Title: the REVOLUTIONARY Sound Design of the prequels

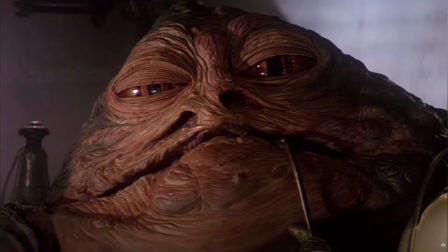243s
And some of the pod sounds were made from items you wouldn't have expected, like electric toothbrushes and even shavers. And did you know that the lightsaber sound was actually an accident? Ben Burtt, who was still the sound designer for Star Wars back in the 70s, had already recorded sounds of an old projector for part of the hum,
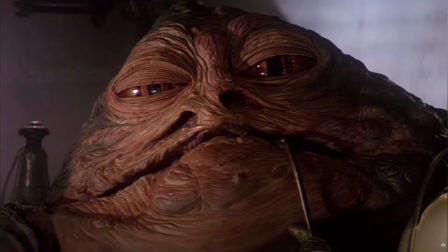261s
but the rest of it was made from when his microphone got too close to an old TV, and then a signal from it went through the mic, causing an audible buzz. And for Darth Maul's double-bladed lightsaber, it was actually updated by adding a ripple to it.
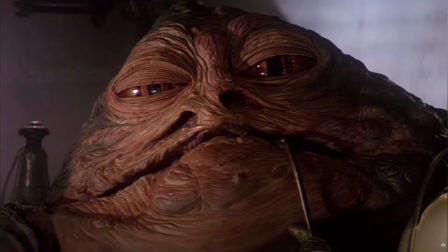275s
Ben states that while with vehicle engine sounds, people would have no experience with them, and therefore you can make up something completely new. With languages, that is not the case, because with them, you have to keep a ring of truth around it,
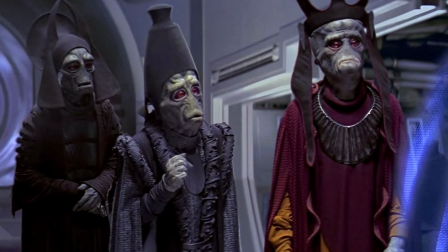289s
as everyone is familiar with the basis of how other people speak. He based the speaking of the Neimoidians off of of foreign-born people speaking English.
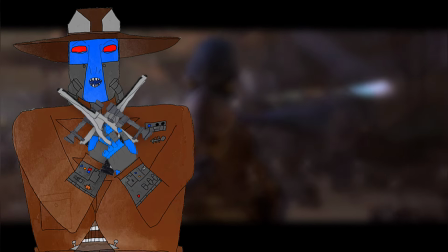298s
So to answer that whole controversy about the Phantom Menace being racist, well,
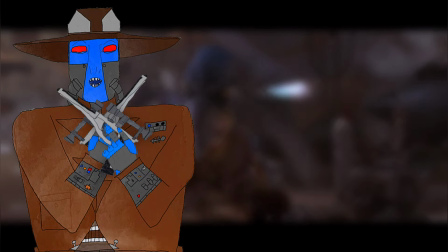302s
honestly, I don't feel like dealing with that right now, but especially not with the whole Watto conspiracy.
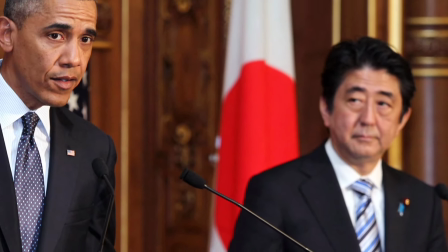308s
But it seems that it was probably inspired off of dialects, while not necessarily meaning to poke fun at them by any means,
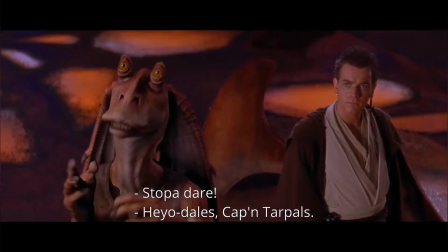315s
but instead simply to exaggerate the alien nature of them to outsiders to an extreme that creates a new alien language. Also, with the Gunganese language,
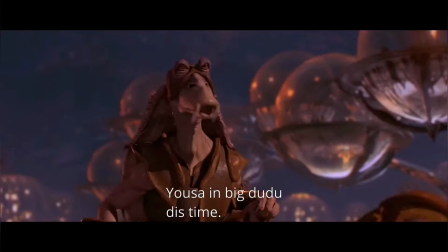325s
they had inverted phrases and a mixture of English and nonsense words that combined to make it feel like a subculture of Naboo.
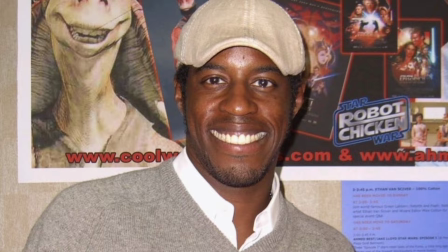333s
And I couldn't really find much on why the Gunganese language was so inspired
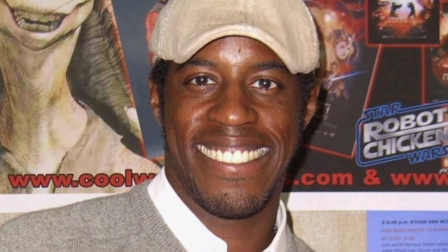339s
accent-wise by a Jamaican accent, but probably because of Ahmed Best, now that I think about it.
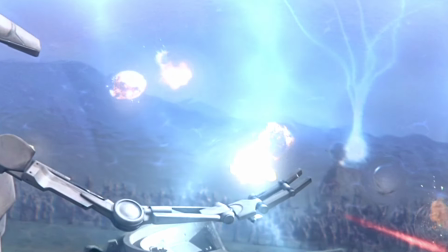343s
So overall, I feel like the Phantom Menace definitely started off the prequel strong with its sound design.
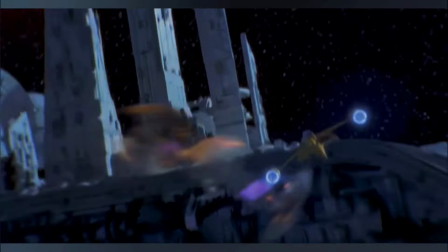348s
I really love the Naboo starfighters and the Vulture droids.
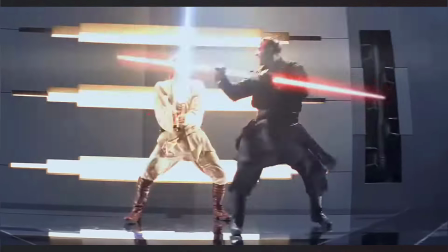352s
Also, the lightsaber sound effects definitely got updated here, as we discussed earlier, which made them sound even more modern and better.
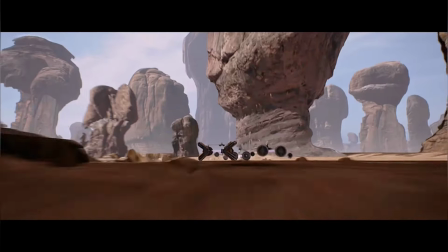360s
And the biggest thing is probably the pod racers.
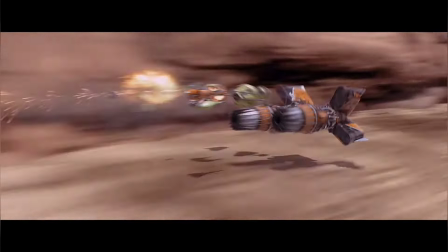362s
They just sound really good, especially Sebulba, and really that scene would not be nearly as good without all those effects, and I feel like in the theater that would have been pretty remarkable.
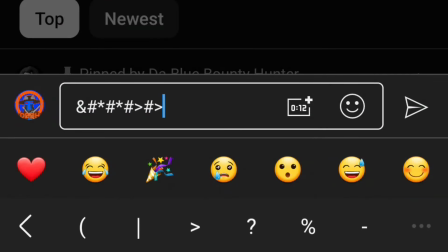371s
So I definitely love to hear if I could get any stories in the comments about that from all you.
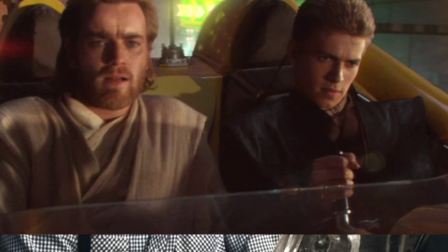376s
And before we move on to episode 2, here's what Ben has to say about the career of sound designing. A film such as Star Wars, the soundtrack is completely fabricated. All of the sound effects you hear in the film are added later. Everything from footsteps to cloth rustle to the handling of props to the sound of vehicles, weapons, aliens, and exploding Death Stars.
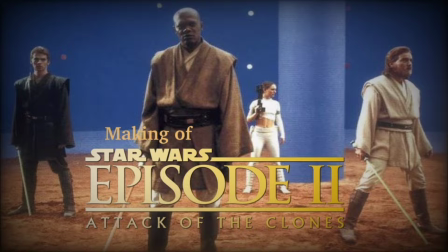400s
Those are all things. On to episode 2, I'm going to pull more so from the featurettes than any book, and Ben Burtt returned, of course,
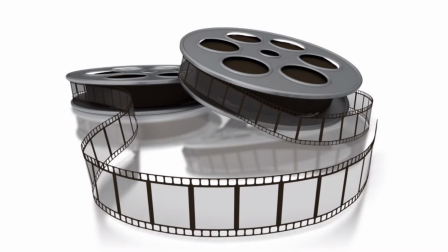407s
for this one as well, and actually went back to some of the old tapes of the original trilogy to find unused samples,
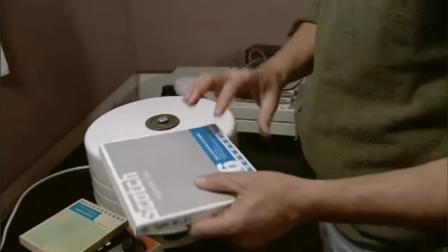414s
but since the chemicals in the tapes were degrading due to old age, they had to heat them up in an oven for them to work.
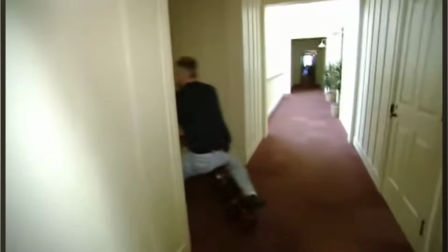421s
If they're left in too long, you end up with this interesting piece of art.
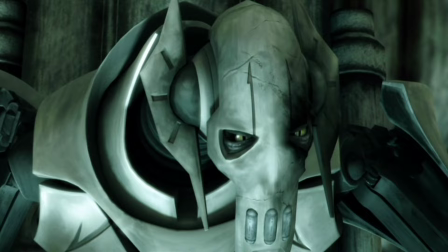432s
Also worth mentioning is Matthew Wood, who was a big help in these films as supervising sound editor, and is also famous for voicing the B-1 bow droids here, and of course in the Clone Wars as well as General Grievous in the Clone Wars,
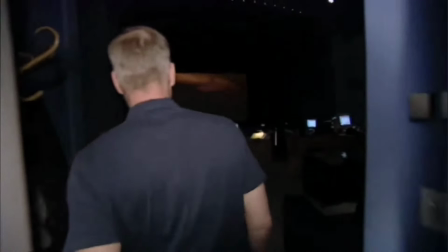446s
and according to him, it can sometimes take a year before they get to the mix.
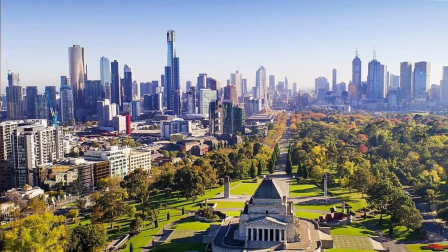451s
For the Geonosian language, known as Geonosian Hive Mind, a mixture of sounds were created in Melbourne,
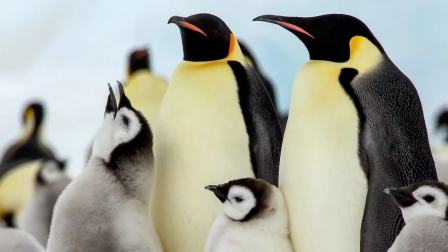457s
Australia, from the mating calls of a penguin to fruit bats fighting over a banana.
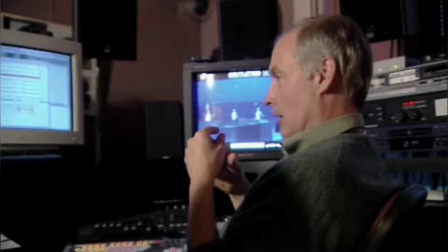463s
So I guess I didn't quite elaborate on that one enough, but yeah, that is pretty cool that, like,
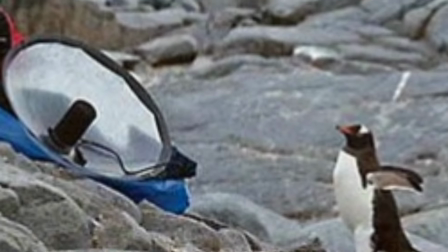468s
those are such bug-like sounds that we think of, but then it turns out they're just like penguin sounds and fruit bats fighting.
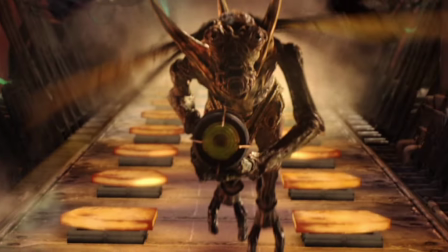475s
So yeah, also apparently a flying fox was used as well, which is just like a really big fruit bat, but also, you know, not at the same time.